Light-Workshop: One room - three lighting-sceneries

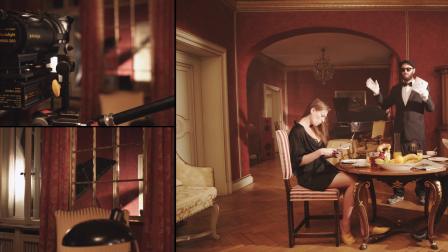[4:25]
This gives the effect that the sun is shining through the windows, hits the frame of the windows, and gives those square-shaped shadows on the back wall.
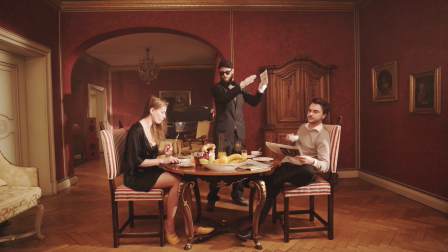[4:37]
As the last special, we wanted the sunlight to hit the orange juice glass of Paula, to give this kind of water reflections in her face. This makes this moment even more special and gives this kind of magic vacation feeling like you're sitting at the beach or something.
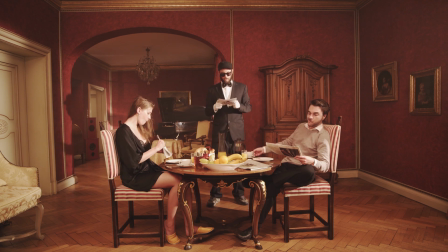[4:54]
To do that, we use the Dedolight Imager. It's a feature tool for the Dedolight to project images.
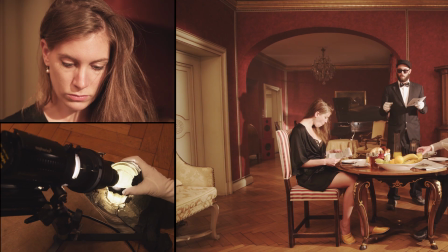[5:01]
What we did here is that we used it to get a super focused light beam, placed the water glass over there and spotted it on the surface of the water.
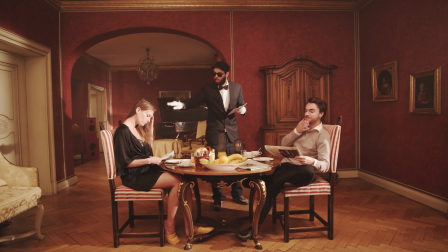[5:10]
So it hits the surface and reflects back on Paula's face. Alright then, this is it.
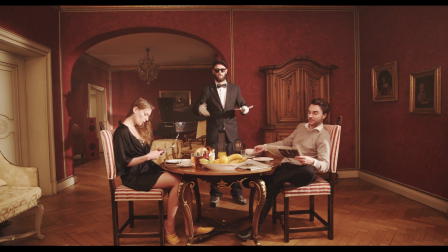[5:16]
Let's check it out what it looks like in motion picture.
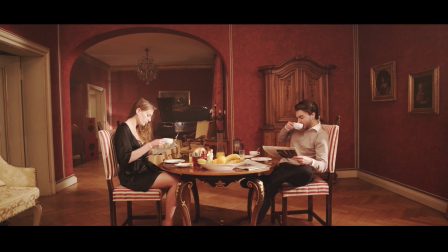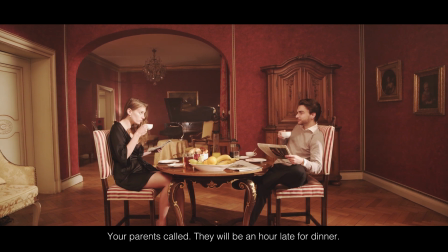[5:25] Du, deine Eltern haben angerufen. Sie kommen eine Stunde später zum Abendessen.
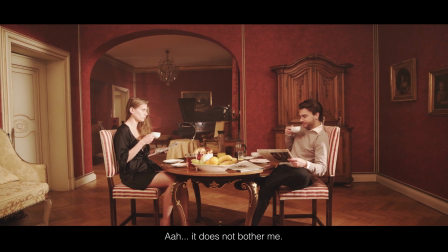[5:32] Ach, mich stört es nicht. Ja, wahrscheinlich kommen sie sowieso wieder zu früh.
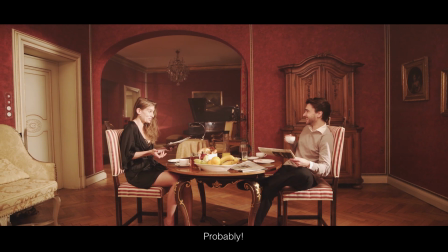[5:38] Dann sind sie... Rechtzeitig? Ja. Wahrscheinlich.
Alright, alright, alright.
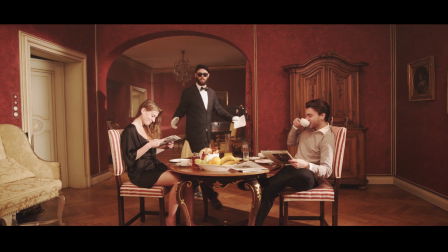[5:45]
Enough of that romantic stuff. Let's bring some drama in here.
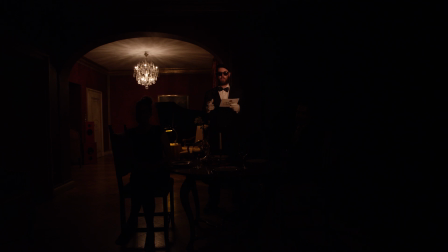[5:50]
Welcome to our second scene. We call it the dinner drama. Later that day, Peter is back home. Work's over and his back hurts. It's 10 p.m. and he noticed around 15 new milk bottles in the fridge.
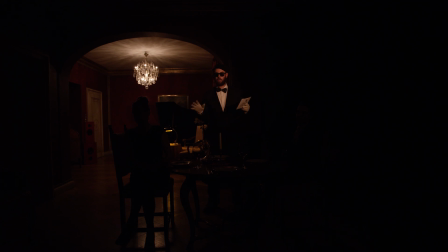[6:05]
Paula's parents are supposed to show up any minute. Drama is in the air. So first things first. Since it's supposed to be 10 p.m., the practicals need to be turned on. In our case, that'll be the chandelier back there and the lamp on that little table to bring more depth to the picture.
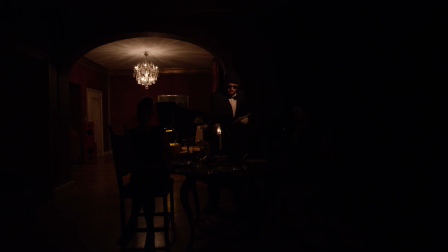[6:24]
And last but not least, that little candle on the dinner table. We need more light on Peter and Paula.
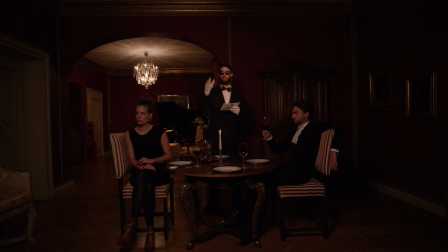[6:33]
To do that, we install the big softbox in the camera axis. Additionally, we dimmed it down to around 10% of its power to have a warmer tone, emphasizing the candle light.
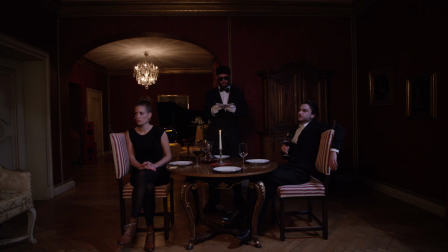[6:47]
We want to have a dramatic full moon night. That's why we need some light coming from there to create the effect of the moon shining through the window. It gives Peter a hair light and illuminates Paula's face.
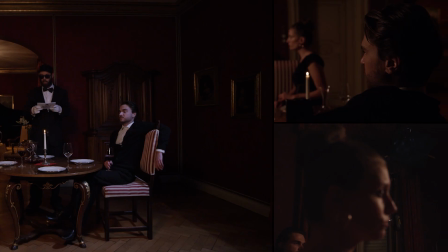[7:03]
So, how did we do that?
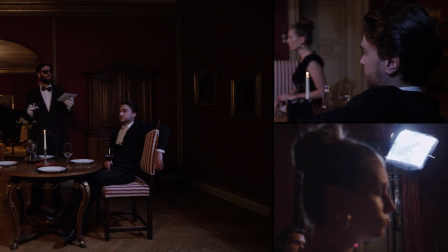[7:05]
We took a big softbox and took the grid and the diffuser gel off and added a CTB on it to get those hard,
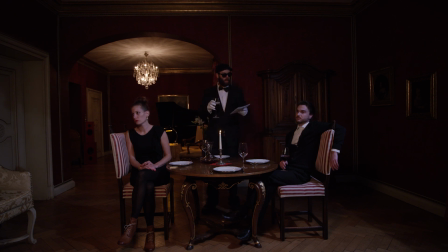[7:12]
dramatic shadows on the table and on Peter and Paula's face. Yuck. Now let's add some more exciting features to the image, like on the wooden closet over there.
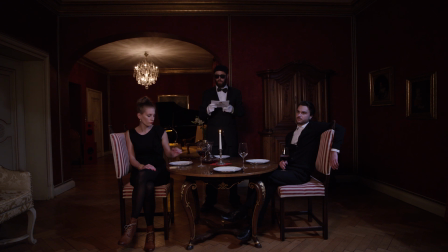[7:29]
Here we want some moonlight hitting the closet. Therefore, we used the mini softbox that we placed over there, added a CTB and a grid. We placed it in an angle that it only hits the closet and the wall. Let's make the piano in the background look more interesting.
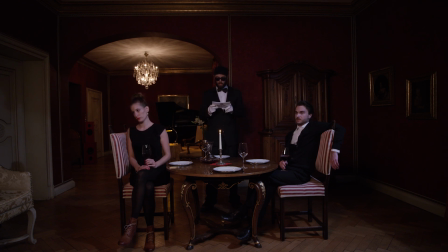[7:45]
To do that, we used the Dedolight spot which we installed over there
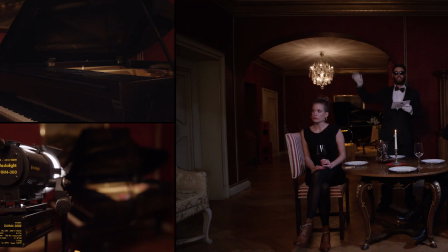[7:50]
and put it in the right height and angle to create the effect of the chandelier illuminating the inside of the piano. We closed the barn doors to illuminate only the golden inner life of the piano and get those nice reflection on the piano's lid.
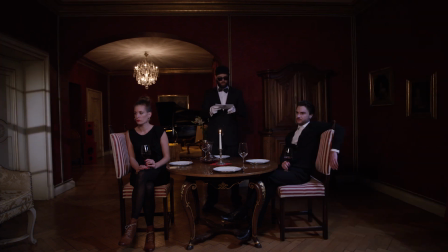[8:05]
We need more moonlight in the background. To give this whole scenery a more dramatic look, we used the Dedo Imager.
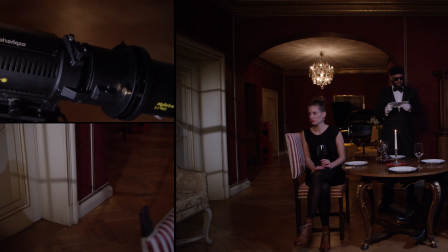[8:12]
We also used a window-shaped gobo that we used, a scrim to have a nice brightness gradient through the room, and a CTB gel. As you can see, the gobo throws those nice square-shaped shadows on the wall and on the floor.